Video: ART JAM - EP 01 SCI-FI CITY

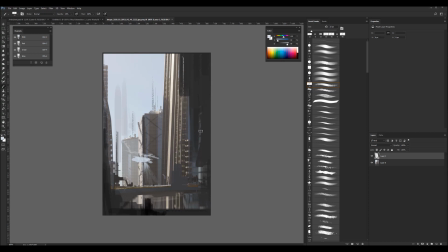[13:33]
yeah but the thing is if you if you have that that could be interpreted as it's a helicopter that's actually catching people to put them back because i think it's on them yeah it's it's a bit negative of a connotation yeah okay okay i agree i agree um and yeah i think that
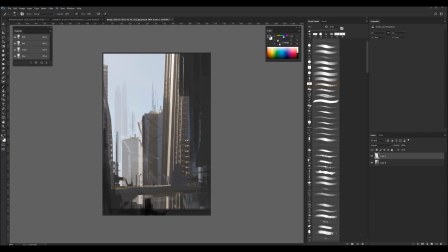[13:53]
just these elements i like these light elements but it's like we need a few more variations or antennas or something some antennas down here so like just bashing in some stuff and uh we should be we should be it almost makes me think of you know um when in berlin when they took
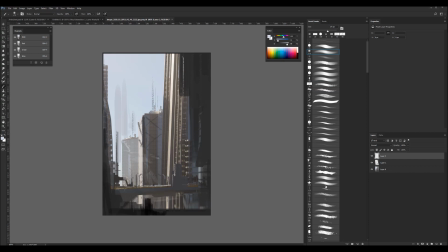[14:12]
down the wall um and all these people gathering reuniting just having fun um yeah yeah that's that could be i think more like the direction we want to go with with the story right yeah i i think that could be quite cool to be honest i think that it's just people reuniting yeah
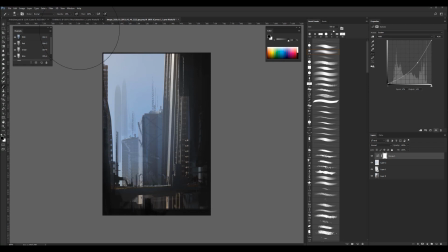[14:30]
this is uh
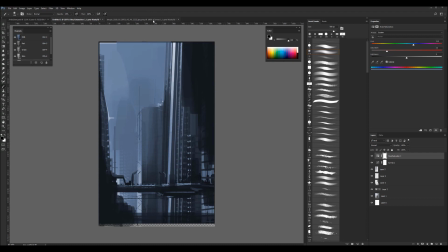[14:33]
yeah i think that could be really cool then we see how we do it with lighting this is what we were talking about previously uh when
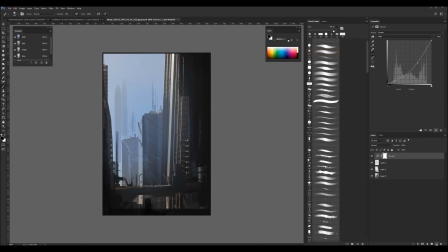[14:41]
we failed our tent and we said really nasty stuff i kept it anyway but i think that could be really that's a really cool connotation of like these people gathering on that bridge and um and then yeah we just take it from there really i think so i think you've got you've got the tools that i mean do you guys want to kind of just sketch and share screen or something and see what you come up with timon yeah sure um do you mind sending me that in the screen grab just screen grab it all right one sec
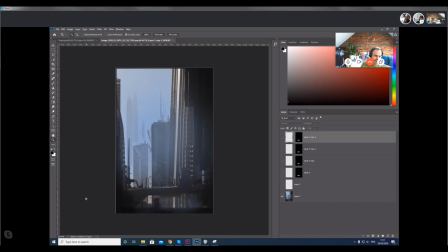[15:14]
I'm sharing screen so it can be a bit of a tricky thing wait we're kind of resolving this right on the fly what what I think is the whole though I think the whole image dystopian is fine it's just something here should you know really scream hopeful um to go for the story I think the dystopian surroundings
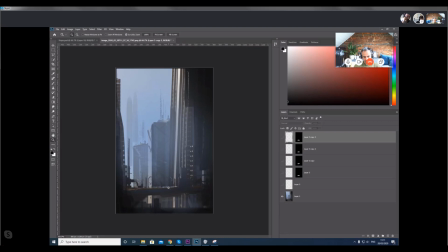[15:33]
actually works really well to you know contrast with uh with that yeah yeah yeah okay so i was just thinking i still think that only artificial
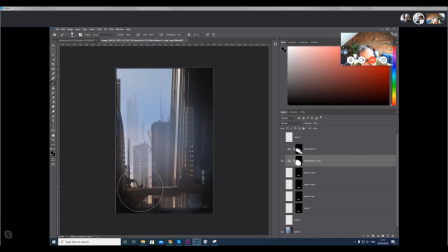[15:43]
lighting is not really gonna make it look too awful so maybe just adding a little touch like really a small touch of um of you know some hints that the sun is coming i think can be really cool and actually like it's bouncing nicely the light with what we have on top here
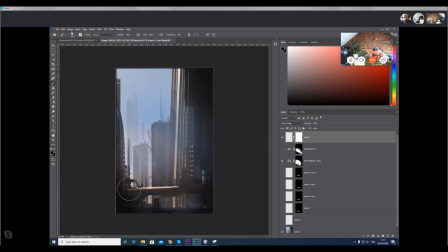[16:01]
yeah once you do that it also the thing is we don't really have the color palette or anything here we're just kind of uh figuring this out in our head and just yeah exactly this is a mattress a kind of a canvas that we're just bouncing about but i think once you did
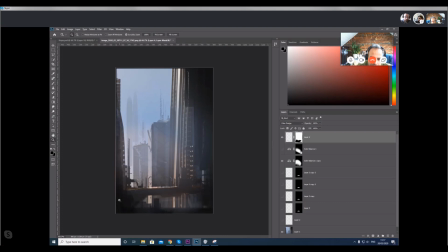[16:15]
that that's quite interesting maybe like a target light or something uh something similar like that because that we uh that we use yeah i will get i will do a couple options of what we talked about of this so when we have stronger sun more more without a sun and then we can
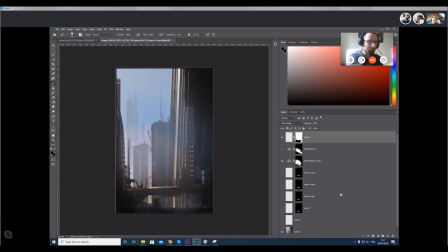[16:33]
decide i'll just do a couple previews so we can have a look and be like okay we're gonna start with this and that's what we're gonna develop i think sounds like a plan that sounds awesome man so let's do that and uh let's uh yeah let's get this rocking let's just do it
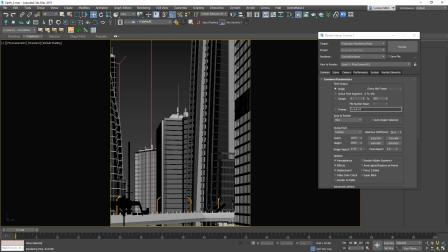[16:49]
Awesome! Alright, so let's see what Mr. Lucas did after we had this review.
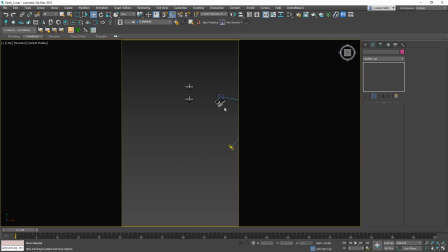[16:57]
Yeah, so we wanted to see more buildings in the background and that's why I'm adding now just coming up with some tower,
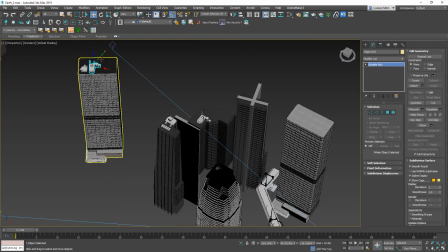[17:04]
I used the one we already had and tried to make it a bit more interesting so it
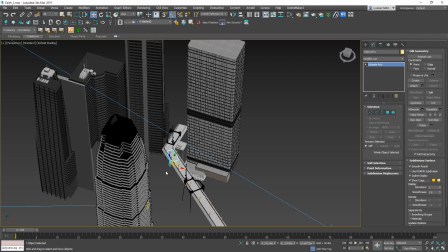[17:09]
doesn't look the same and adding more detail to the bridge
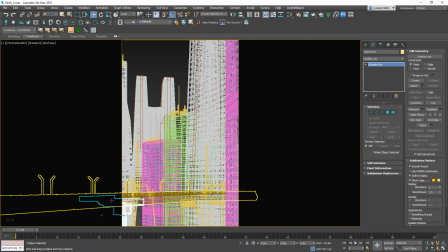[17:14]
to make it a bit more interesting
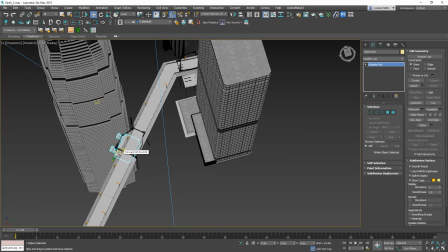[17:18]
which I as you can see, I just use assets that we had on the roofs, rotated them around and just dropped them in there and it does the job,
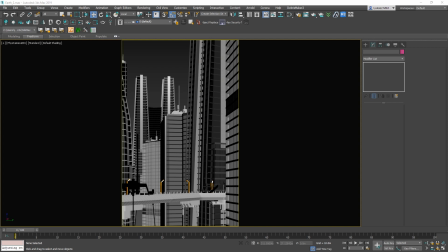[17:25]
you know, it adds some extra detail.
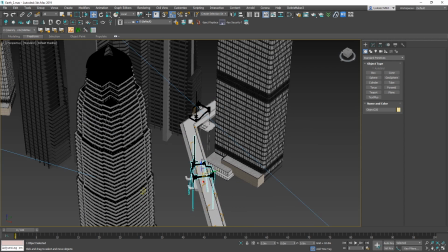[17:27]
I'm actually pretty amazed with your technique of just taking a building and just playing a bit with the symmetry to making it look more sci-fi-ish, I really love that and just building some details